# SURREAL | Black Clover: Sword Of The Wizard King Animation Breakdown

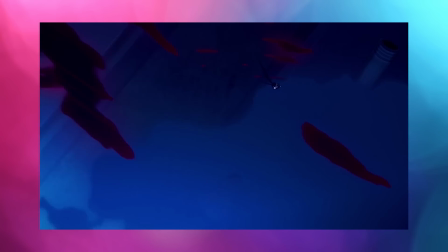[4:03]
The storyboards are really creative here and the fight goes from characters flying around to close quarters combat and back.
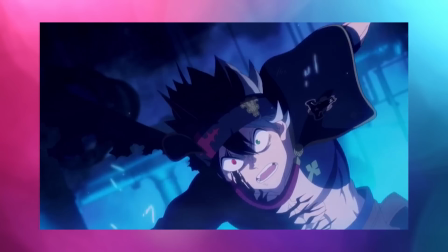[4:10]
Also I love how Noelle's water dragon thing looks. The running here looks wonky, but the rest of the scene looks great.
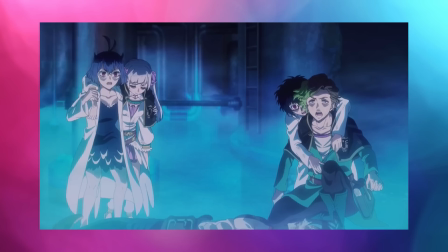[4:16]
As always, the fight is really effects heavy, and these effects are always moving. Ryo's debris and effects animation looked particularly good.
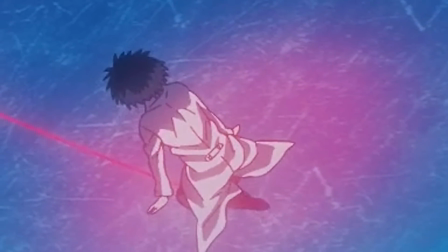[4:24]
The camera work here was solid, although perhaps a tad bit too ambitious, leading to minor inconsistencies.
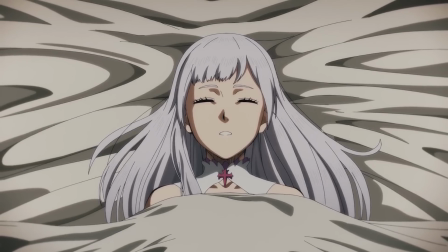[4:30]
Also, I need to mention this again, the drawings are so strong. The close-ups look amazing.
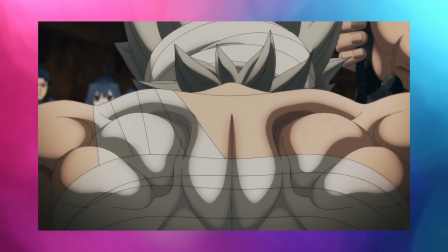[4:36]
Also, well-drawn back muscles, you love to see it. Although this isn't a strong drawing, is it?
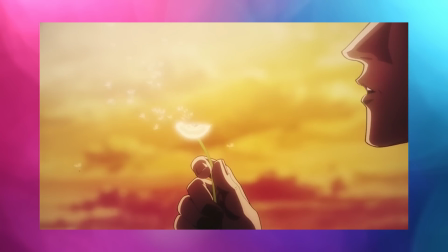[4:42]
It's always Asta. This sequence also had some subtle but very well done character acting, especially these cuts animated by Takaya Tsunagawa.
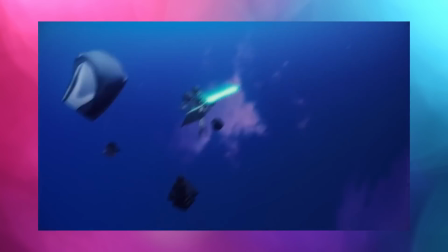[4:50]
Back to the action, this scene is a lot of flying nothing but the sequence that follows is really good.
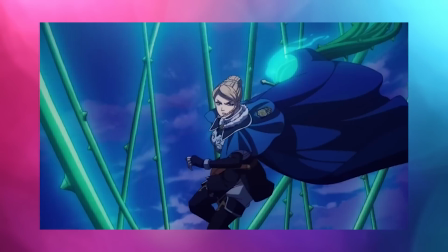[4:55]
It's animated by Masaaki Endo and it's just a complete looking scene. The drawings are very consistent.
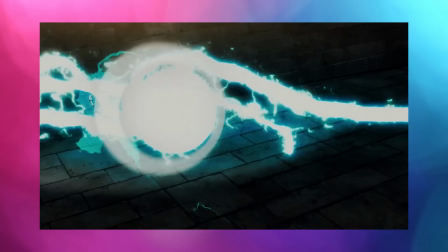[5:01]
The next few minutes are largely carried by fluid, well drawn effects. The final fights are underway by now and the quality steps up.
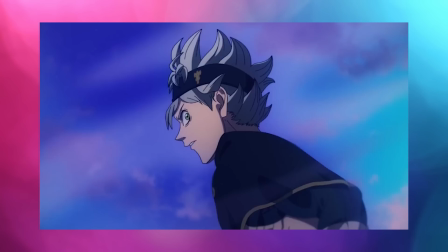[5:09]
This sequence is animated by Ryo and it's that classic effects animation.
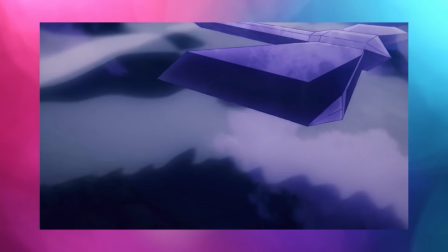[5:13]
Even when an object isn't moving all that much relative to the camera, the effects get the speed across.
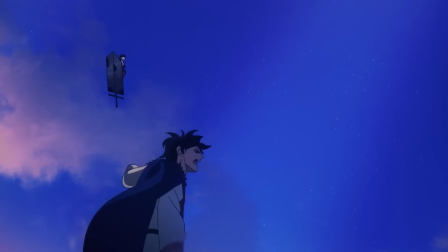[5:18]
Also, love the storyboarding slash layout here. It looks unique. The character acting near the end looks amazing.
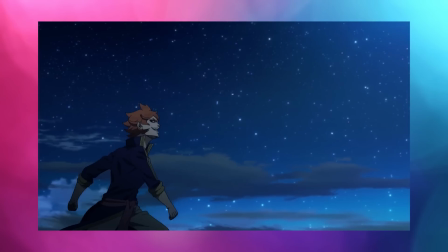[5:25]
It has a spontaneous feel to it. Also, more effects. The walk cycle here is really good, but the same thing in the next cut looks goofy.
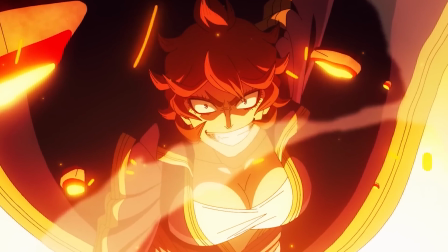[5:32]
Who walks like that? You can tell the end is near because even the mid-fight dialogue is well animated.
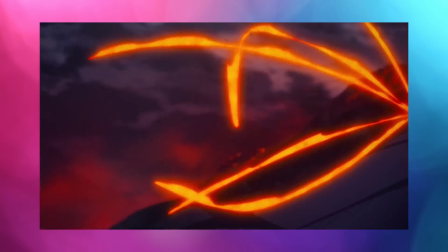[5:38]
Also, lovely smears. I like the timing here. Feels slow but heavy.
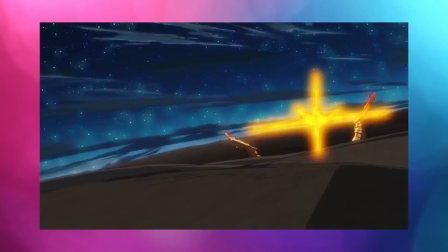[5:43]
Takeshi Menami's sequence looks phenomenal. The timing is so snappy and well executed.
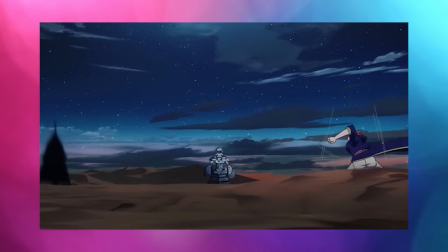[5:48]
He packs in a lot of energy behind every single movement. Also, those signature smears.
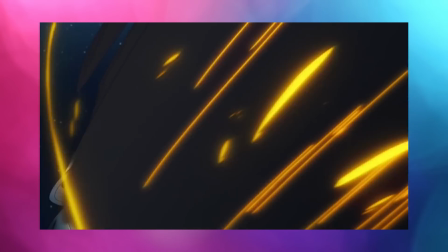[5:53]
The impact makes you grit your teeth. It's so good. Also, look at the perspective on the fist.
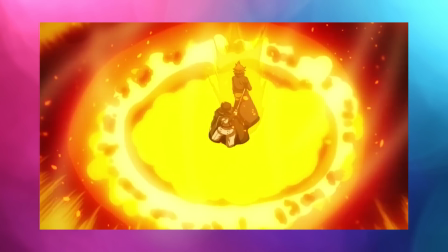[5:59]
So good. The effects here look incredible. I could instantly tell it was Kazunori Ozawa.
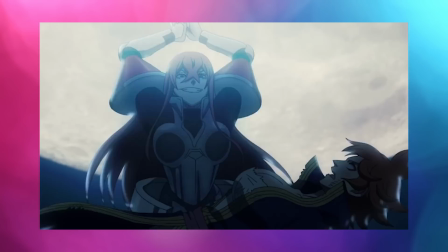[6:04]
That explosion was an easy giveaway. way. This punch and the subsequent hits felt really impactful.
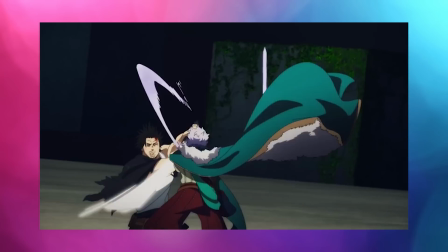[6:10]
Back to this fight, there's a lovely bit of swordplay here. Love the smears and the timing.
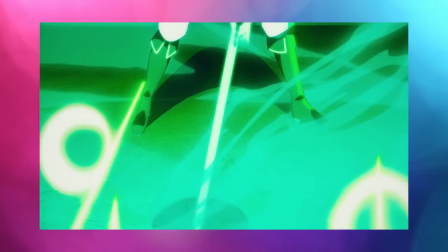[6:15]
This was a shortcut, but it looked so good. The quantity and the quality of effects really increases at this point, and the large scale debris looks impressive.
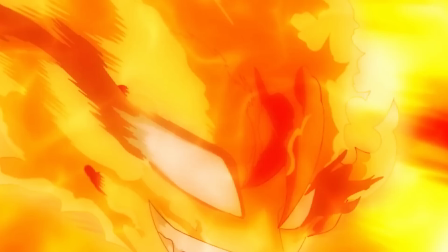[6:24]
Also, dropkick Sakuga never lets you down. Next up, we have Dorian Kulo doing his best Yutaka Nakamura impression.
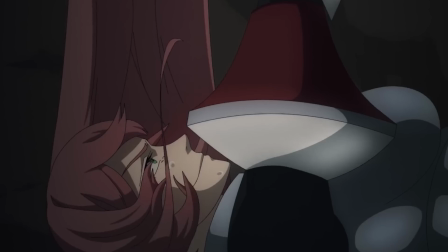[6:31]
It looked amazing, by the way. Very well-timed. The rest of the fight animated by Koperi Mei?
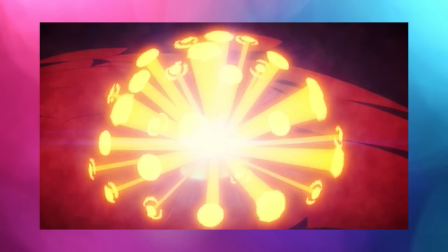[6:36]
Looked so insanely good. The background animation, the effects, the energy, it was unreal.
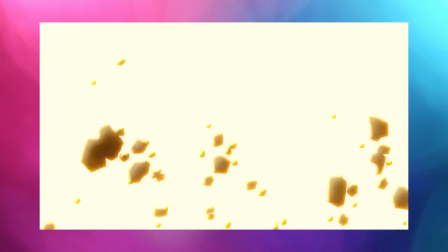[6:42]
Also, this impact frame sequence looked stunning. It was an amazing scene. More lovely effects follow, some of which was animated by Masaaki Endo.
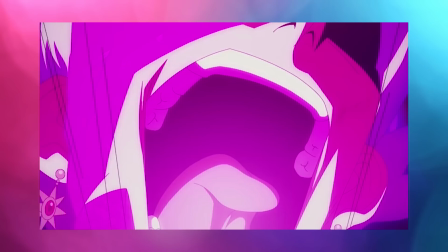[6:50]
This bit of character acting looked amazing. The timing is very Kanada-esque and therefore energetic.
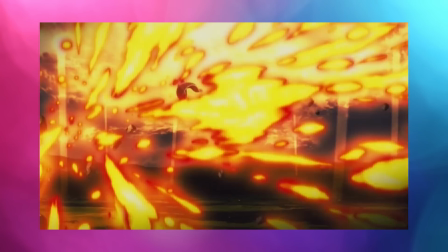[6:55]
Also, effects, effects, effects, effects, effects. Black Clover, pen of the effects animator.
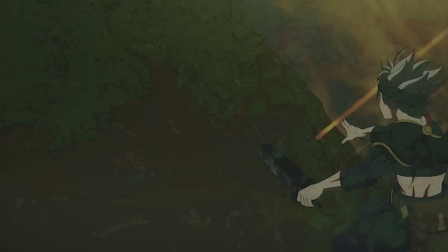[7:01]
The 3D background here gave me a Vietnam flashback.
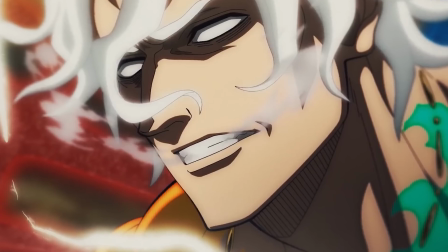[7:04]
Both the characters here get their own magical girl transformation and the final showdown is underway, although they decided to wrap up this other fight first.
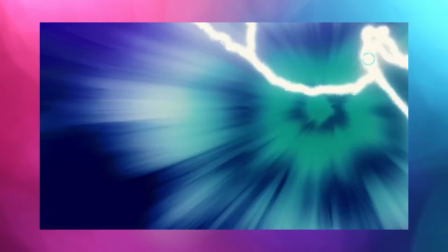[7:12]
I'm not the biggest fan of this ball of lightning approach, although this cut was short so it's fine.
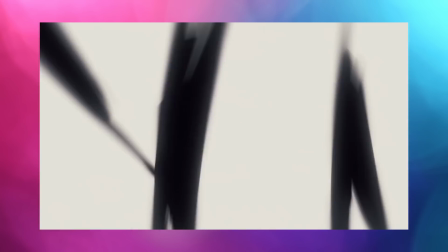[7:17]
Also, lovely impact frames here. Characters flying around while being surrounded by effects, that's just classic Black Clover.
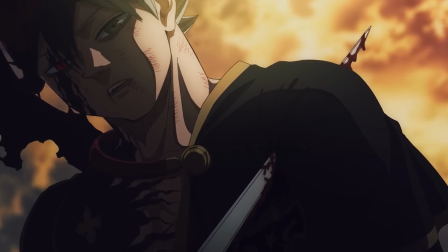[7:24]
There isn't all that much to break down here. The timing was amazing. The drawings here look so incredible, I can look at these all day.
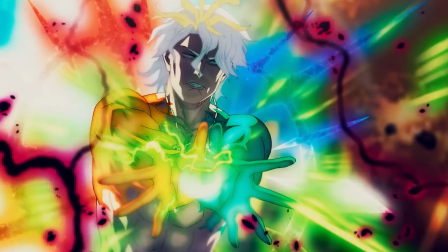[7:31]
Asta transforms again and the amount of Kutsuna lightning doubles. Also, this cut is insane.
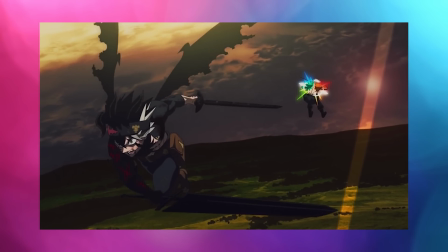[7:37]
It's animated on once, aka it has a frame rate of 24. More flying around, this time with debris.
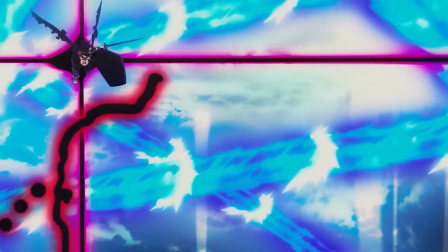[7:43]
Asta literally uses a cross flare as a launch pad because why not? Also, look at this shot.
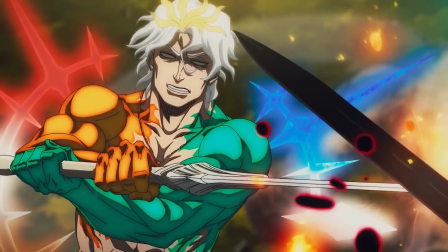[7:49]
Probably the coolest scene in the entire movie. We suddenly transition to a grounded sword fight because why not?
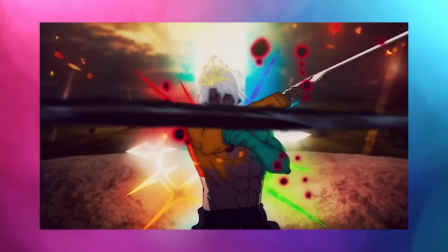[7:55]
The choreography was great and the subtle movements add a lot to this fight. Also, love how you can see Asta's reflection here.
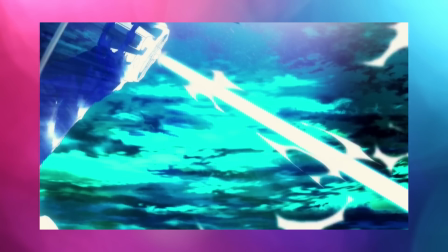[8:02]
Back to the Noelle fight, Masaki Ando animated this large-scale segment with consistently well-drawn effects.
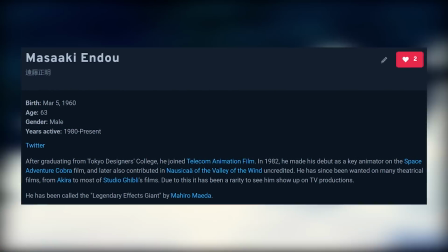[8:08]
The man is 63 years old but that doesn't stop him from being absolutely phenomenal at animating.